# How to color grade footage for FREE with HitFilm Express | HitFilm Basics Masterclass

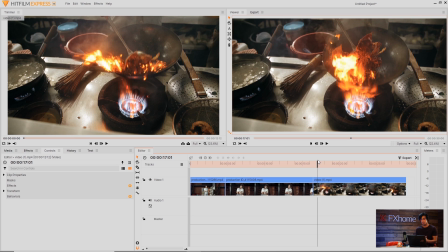[4:03]
So you're fixing the brightness, any sort of black and white level issues, fixing the color and white balance as well. and color grading is usually to enhance it, to add your own mood or flavor to the video.
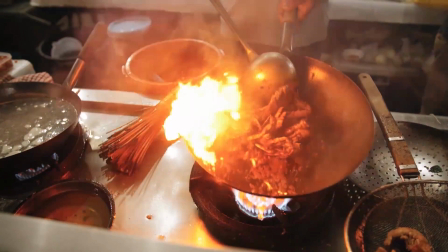[4:13]
Speaking of flavor, we have a video of a chef tossing some whatever that is.
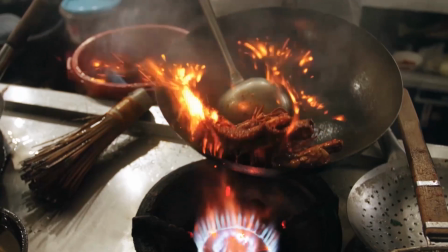[4:18]
Shrimp. No, lobster. I think it's lobster. And it's a pretty good looking clip.
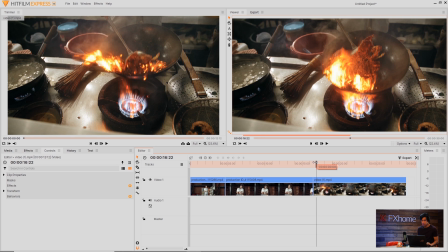[4:24]
The fire is a little bit overblown, but that's pretty hard to prevent anyway. So we're just going to change the colors a bit to make it a little bit more cinematic. We could use the curves effect, but I'm also going to introduce you to a new effect called color balance. So I'll search for that in the effects panel and drag it onto my video.
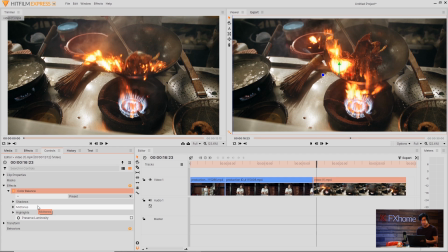[4:41]
This effect has three parameters, shadows, mid-tones, and highlights, similar to a curves effect. What I'll do is decrease the reds and greens in the shadows, and that'll add a very nice teal look, which will contrast nicely with the red of the fire.
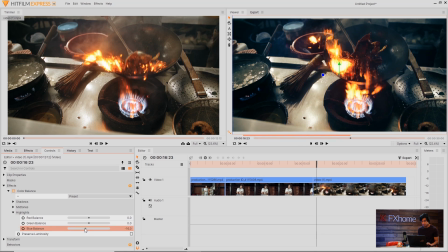[4:54]
Then I'll come into the highlights and lower the blues, so you can see that has an effect on the metal there. Don't want to overdo it too much, but it adds a nice sort of yellow tinge. If I check mark Preserve Luminosity, it will not darken the video since we're taking color out of it.
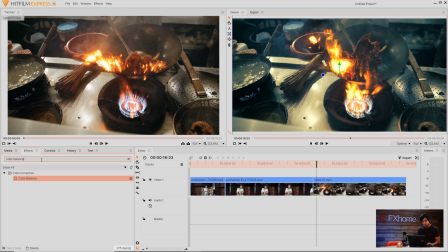[5:09]
Another effect we can add is called Hue, Saturation, and Lightness.
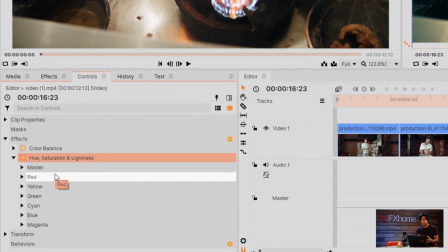[5:16]
And this gives you a number of controls. So you have the master, which is the entire clip, but then you can also isolate specific colors.
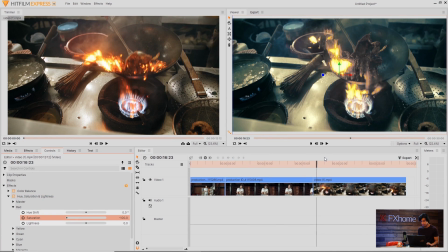[5:22]
So if I go into the red channel and decrease the saturation all the way to zero, the reds in the video will completely go black and white. In this case, this isn't what we want, so I'll undo that. that. But I might just boost the master controls a little bit.
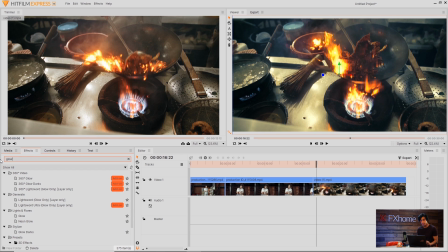[5:38]
Next I'm going to add a glow effect because we have a very hot fire in this video I want to sort of accentuate it but also make it a bit softer as well.
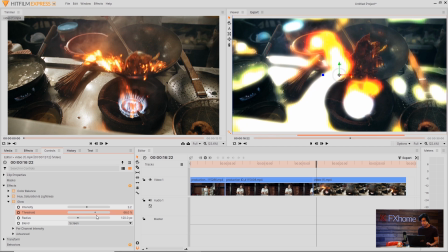[5:47]
So I'll add a glow effect onto the video and come in here and increase the threshold. The threshold is how much of the video is going to be affected.
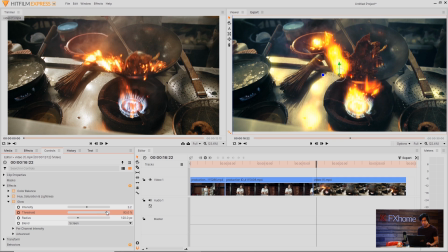[5:55]
The more I increase it the less is going to be affected. So I'll increase it pretty high and then increase the radius as well. And you can see that sort of softens the fire. Then I can increase or decrease the intensity depending on what I think looks good.
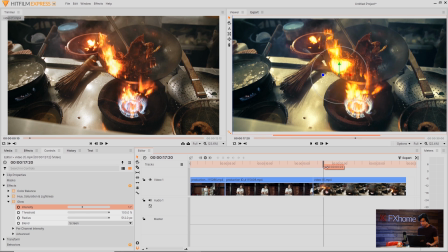[6:12]
I want to be careful because the fire does flare out quite a bit right here, so I don't want to overblow it.
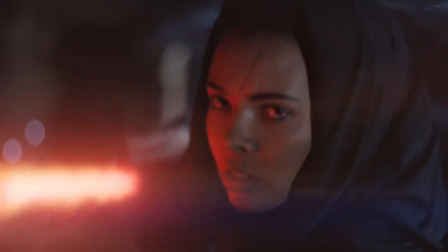[6:19]
So the techniques used in color grading can be applied to basically any genre that you're filming,
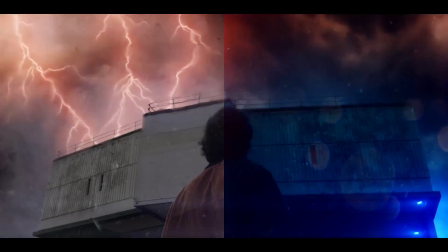[6:23]
whether you're making a music video or a cooking channel and you want to add a little bit of cinematic flair to it.
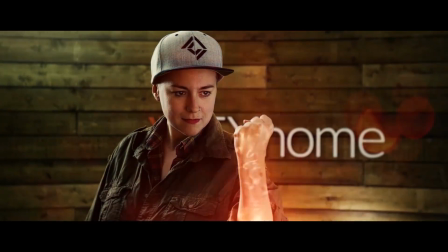[6:28]
Color grading can make the video look the best it possibly can and it can also give you a way to add in your own style to the video.
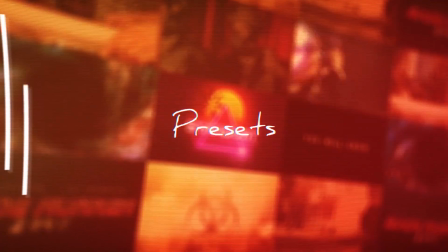[6:35]
We have a number of color grading presets down here in the effects panel.
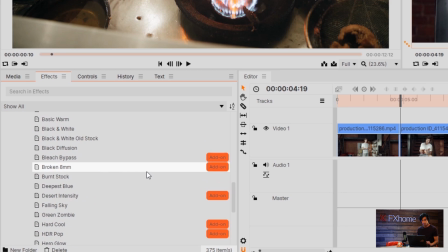[6:38]
If you come down all the way and go to presets then film looks we have a couple dozen effects that you can drag and drop onto your video to get a look really quickly.
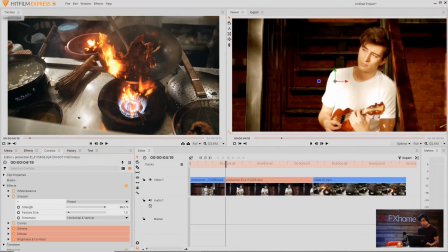[6:47]
So for example things like basic warm if you're just wanting to warm things up and make it a bit more sentimental
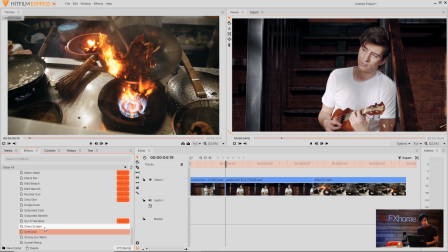[6:52]
or maybe he's singing about something sad and you want to add in a cool blue look to it.
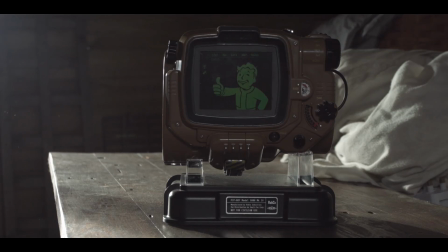[6:58]
Now Now that we've got the basics of editing video, adding text, editing audio, and color grading down, we can move on to some more advanced topics, and that's what we're going to cover in the next episode. We're going to be taking a look at some animation and visual effects techniques, so depending on when you watch this, it might already be available in the card on screen. Thanks for watching and we'll see you all in the next video.